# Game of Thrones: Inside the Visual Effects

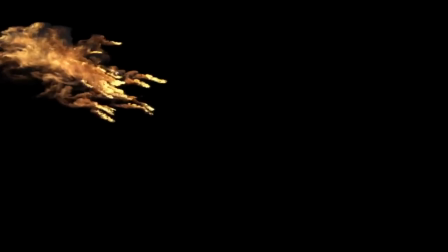We looked at some napalm explosions. We thought that that was the kind of fiery energy that we wanted there. And there we also see these tentacles coming out of the core of the explosion.
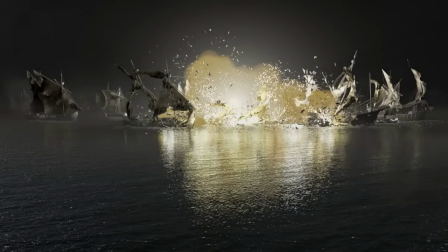The flames also have to have a certain colouring and a certain quality and a certain height.
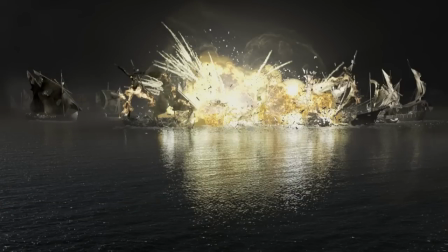We want to have a lot of spectacle and we want to show a little bit of a magical element in the wildfire.
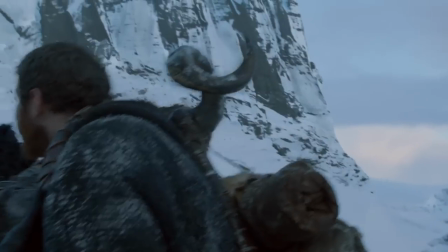The Fist of the First Men is shot in Iceland.
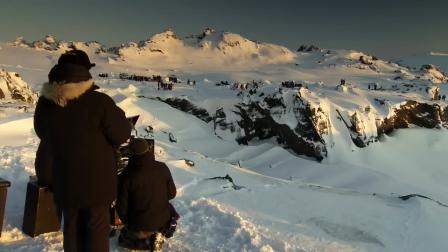It is a combination of live-action photography that is unbelievably breathtaking scenery. But one of the things that it doesn't in its real location provide is you
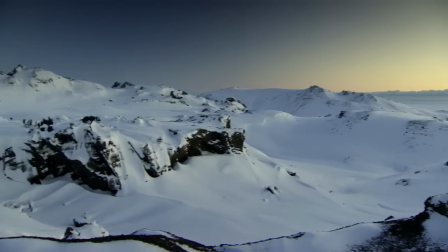don't get the sense that it's a high fortress that's really impossible to get to. And so that was our job in visual effects. There are also some shots where we shot on top of the fist of the first man.
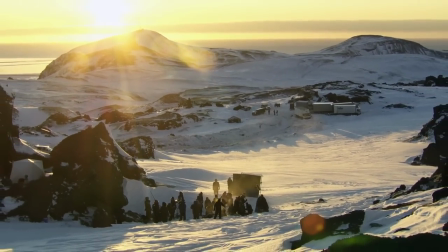And there was actually there was water in the distance. It was the sea. So we then added more Frostfang Mountains in the distance. The clouds that we had in the background of these shots that we shot from the Fist of the First Man ended up looking very artificial.
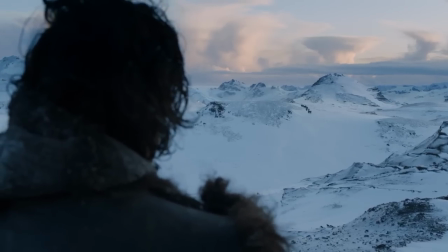One day we just had clouds that looked like nuclear explosions, like mushroom clouds, but we didn't work on these clouds.
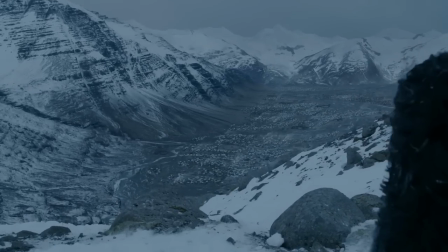They were just there. Manfreder's camp is following Jon Snow and Ygritte over the crest of a hill and looking down into a valley.
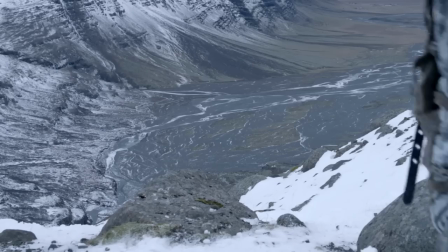and that valley is filled with an immense city of tents and people. And you won't see all of that, but you'll see that it's vast.
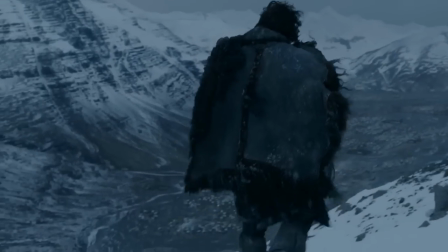And you'll have to wait till season three before you get a close-up look at it. The climax shot to the season, really, is this impressive pullback from Samwell to the White Walker
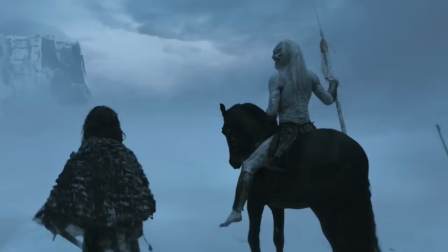to seeing the fist of the first men and the camera revealing a vast
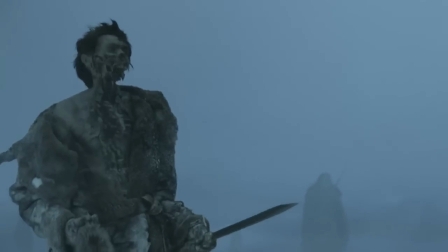army of undead that are descending on the fist of the first men. And it's a pretty impressive shot that was shot in part in Iceland, using environments that were photographed in Iceland, and also was shot on stage.
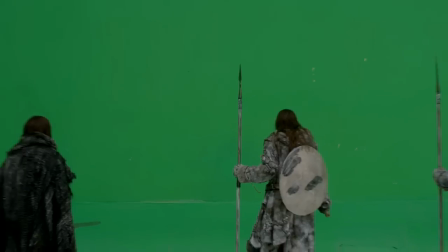We knew it was going to be a long shot. It's going to be a pullback that was a much longer pullback then the stage would allow us to do and we
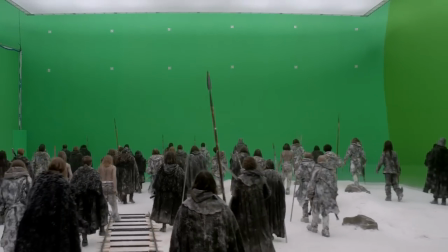also wanted to duplicate the extras that we had on on that day to make it look like a large army.
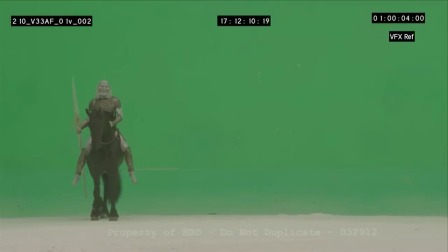The White Walker is sitting on the horse.
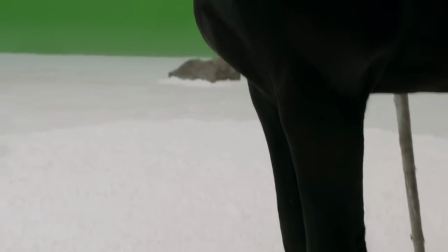We had a perfectly alive healthy horse and we put some tracking markers on the horse so that we can add CG wounds to the horse. All we're doing really on these White Walkers is we're adding the blue eyes and we thought that would be a nice effect if the White Walker's emitting cold, so we're going to have a bit of an effect on their arms,
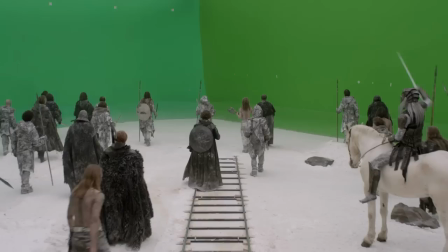this cold coming from the White Walkers. They bring the cold with them. So we show this horse, the White Walker camera is tracking back and in the distance we see
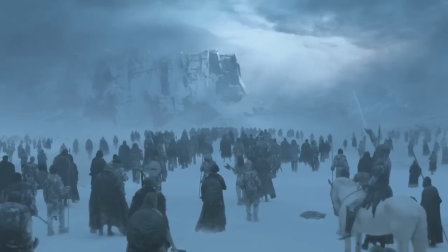the fist of the first man, which is part of the digital environment that we're adding. As a visual effects producer, it makes me really proud and excited when I can be asked what's my favorite visual effect for the season, and that's a really hard one to answer. I'm enormously proud of the work we've done here.
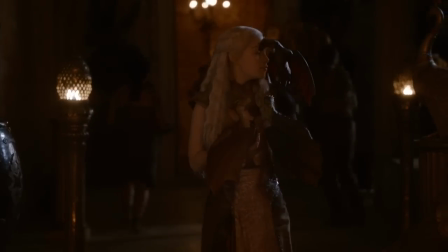I think the dragons and the team that did the CG animation on them did a brilliant job. I think some of our map painting work is extraordinary.
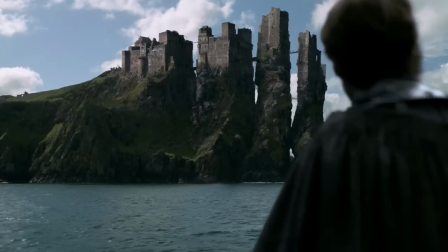I think Pike is gorgeous and it looks like a real place to me. When we go out and we're in the middle of the sea battle and we're seeing
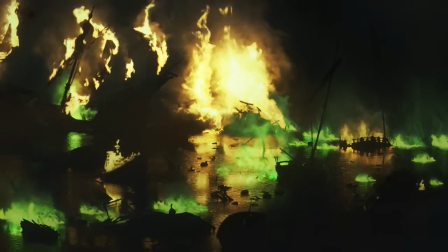the Hulk ship explode it just makes me go wow. I'm not just working on the show I'm also an incredible fan of it and that's one of the greatest privileges.